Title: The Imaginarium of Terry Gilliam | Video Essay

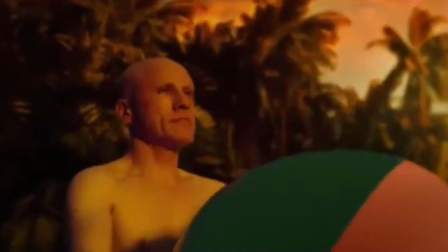[8:22]
Going back to the concept of animation and escapism, there are a few scenes where Cochran is in a virtual reality created by Bainsley,
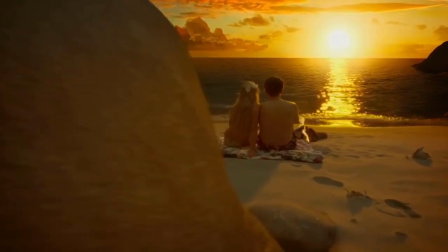[8:31]
played by Melanie Thierry, a setting created solely for relaxation, an escape from the daily world,
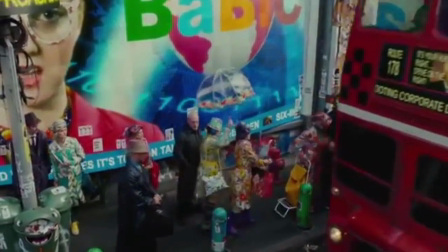[8:38]
while also representing the beauty of the mind and what it is capable of creating.
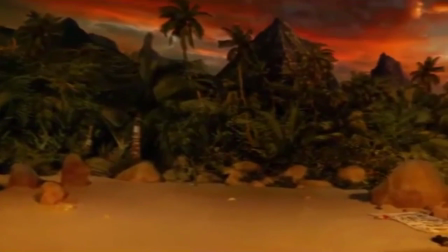[8:42]
The beach setting is tranquil, a serene place where Coen can let go and be happy.
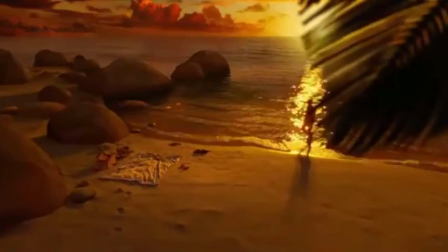[8:48]
Animation, whether CGI or traditional hand-drawn, does indeed offer a respite from the ordinary. However, it does not always adhere to fantasy logic. The rules of Bainsley's VR are much like the real world.
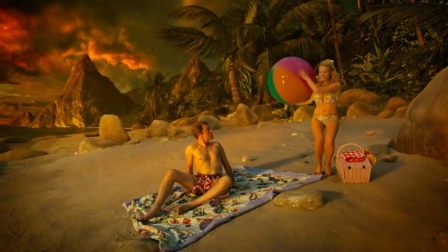[9:02]
Both characters can still be hurt here, and both can still succumb to human emotions.
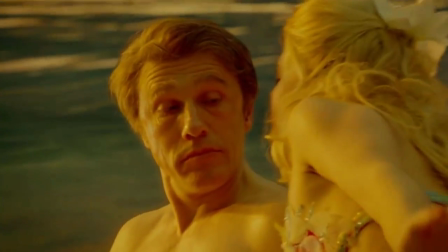[9:07]
While one VR scene is romantic, there is another scene where Cohn is overwhelmed by emotion and tries to force himself on Bainsley.
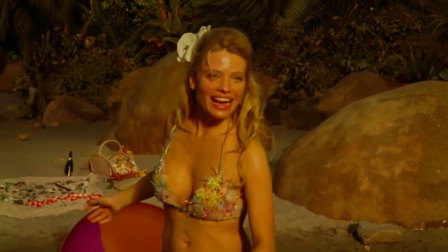[9:15]
It seems that Kozlenko's promise concerning animation is not absolute at all.
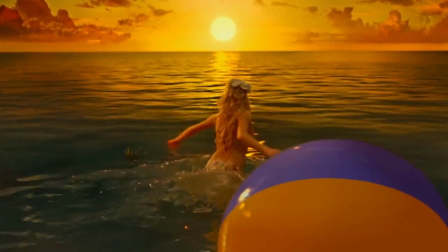[9:21]
While the virtual reality is supposed to serve as an escape,
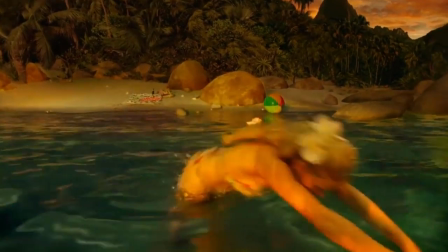[9:24]
there is still the unjust very real reality that humans can be negatively controlled by their emotions.
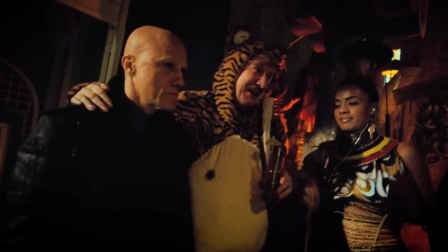[9:31]
Gilliam's camera techniques are unique and further lend to the animated feel of his live-action films.
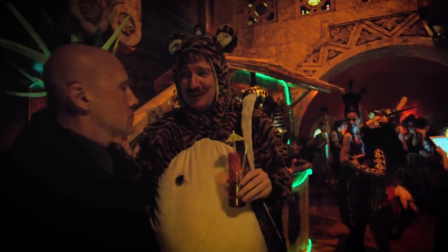[9:37]
In Zero Theorem, the camera is almost another manic character.
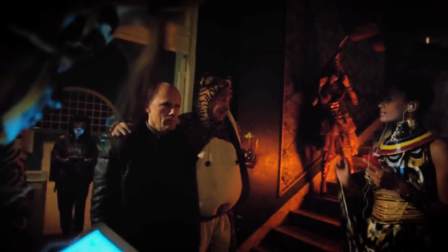[9:41]
It searches for Cohen when he goes to Joby's party and quickly sweeps in on him,
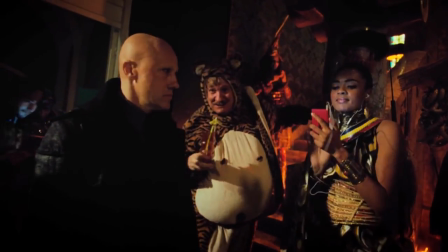[9:46]
a close chokehold of a shot that emphasizes his overwhelmed and claustrophobic feelings, but then quickly glides back into a medium shot.
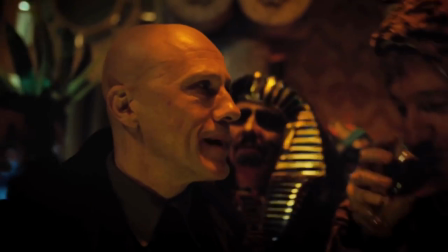[9:54]
Other times, even though the camera is static, it appears to be breathing, allowing an ever-moving frame.
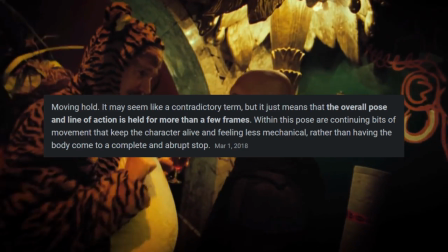[10:01]
This technique, called a moving hold, goes back to the Fleischer's and Betty Boop cartoons.
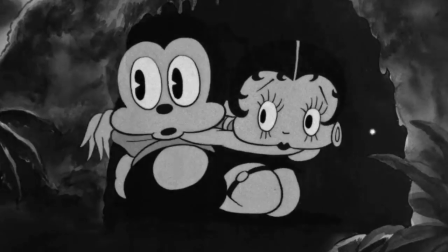[10:07]
Like Minnie the Moocher where the lines are constantly moving.
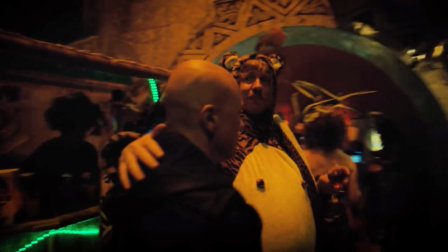[10:10]
The constant movement keeps the viewer engaged, ready for anything, and is a perfect accompaniment to Cohen's character.
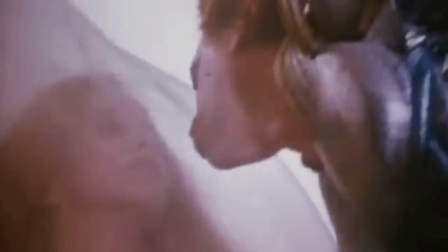[10:18]
In Gilliam's films, he wants to show how the real world can coexist with fantasy.
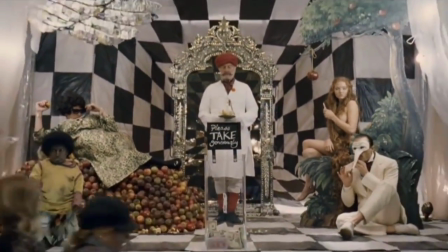[10:24]
In Imaginarium, the first time the audience sees the troupe they are in a real world setting.
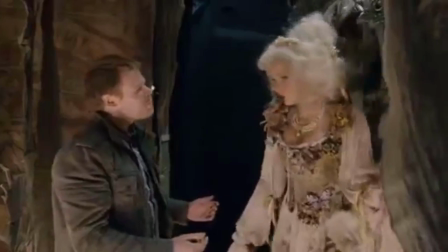[10:30]
But we are quickly transported to the realm of imagination, when the drunk guy runs after Valentina into the mirror world.
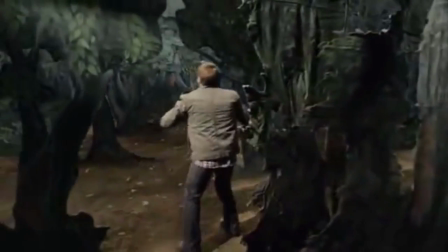[10:37]
While still live action, animation antics are employed here, as they often are inside the mirror.
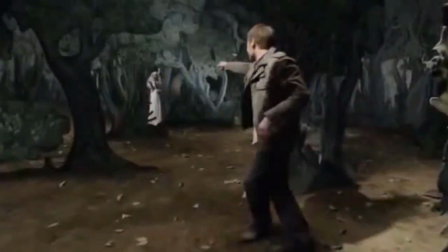[10:43]
There are aspects of Gilliam's work that echo the rules that Kozlenko believes animation follows,
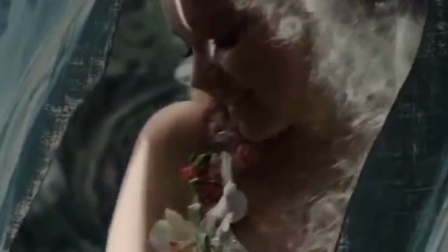[10:48]
such as escapism, but there are many instances where it does not, namely where interpretation is involved.
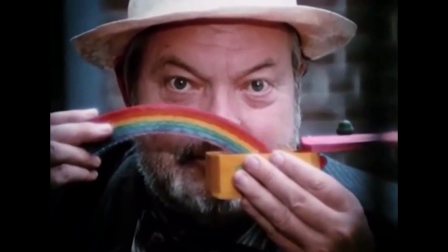[10:55]
So, where does Terry Gilliam fit on the spectrum?
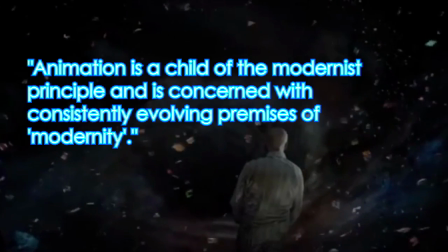[10:59]
Wells says that animation is a child of the modernist principle, and is concerned with consistently evolving premises of modernity,
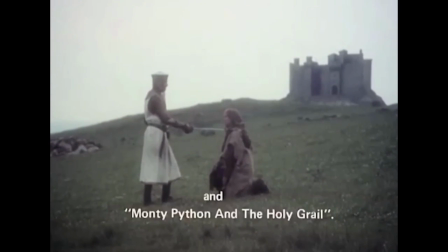[11:06]
which seems to leave room for this post-modern marriage of animation, and live action,
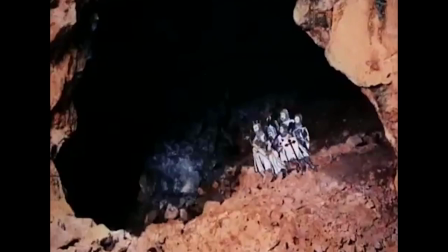[11:12]
that Gilliam loves doing. Given his background, the iconic director knows what the medium is capable of,
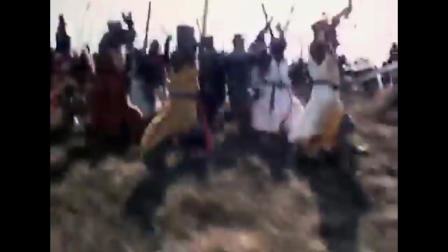[11:18]
and he showcases what it can do in settings that no one has thought of or seen before.
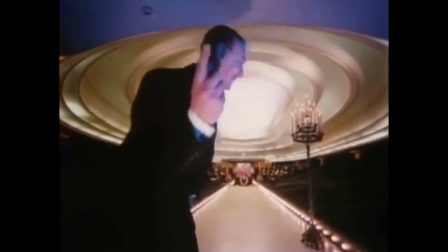[11:23]
He emboldens the idea that animation can complement live action,
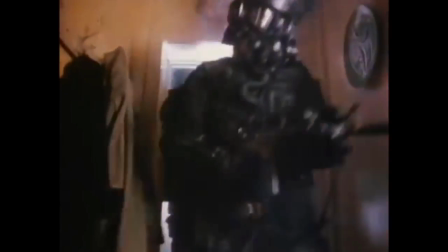[11:27]
by using concepts of animation, through the mise-en scene, and brilliant camera techniques.
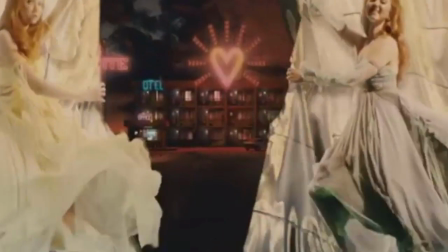[11:34]
He acknowledges that animation is more capable of depicting some instances,
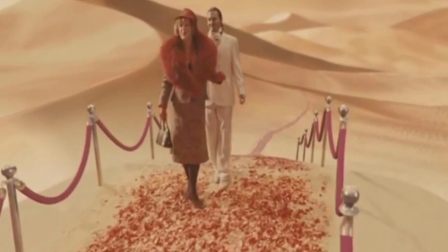[11:38]
and indeed might be the only way to adequately depict what's inside one's head in a film like Imaginarium.
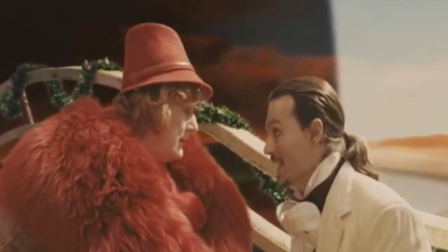[11:45]
It is for this exact reason that Gilliam fits somewhere in between these worlds, in a world all his own.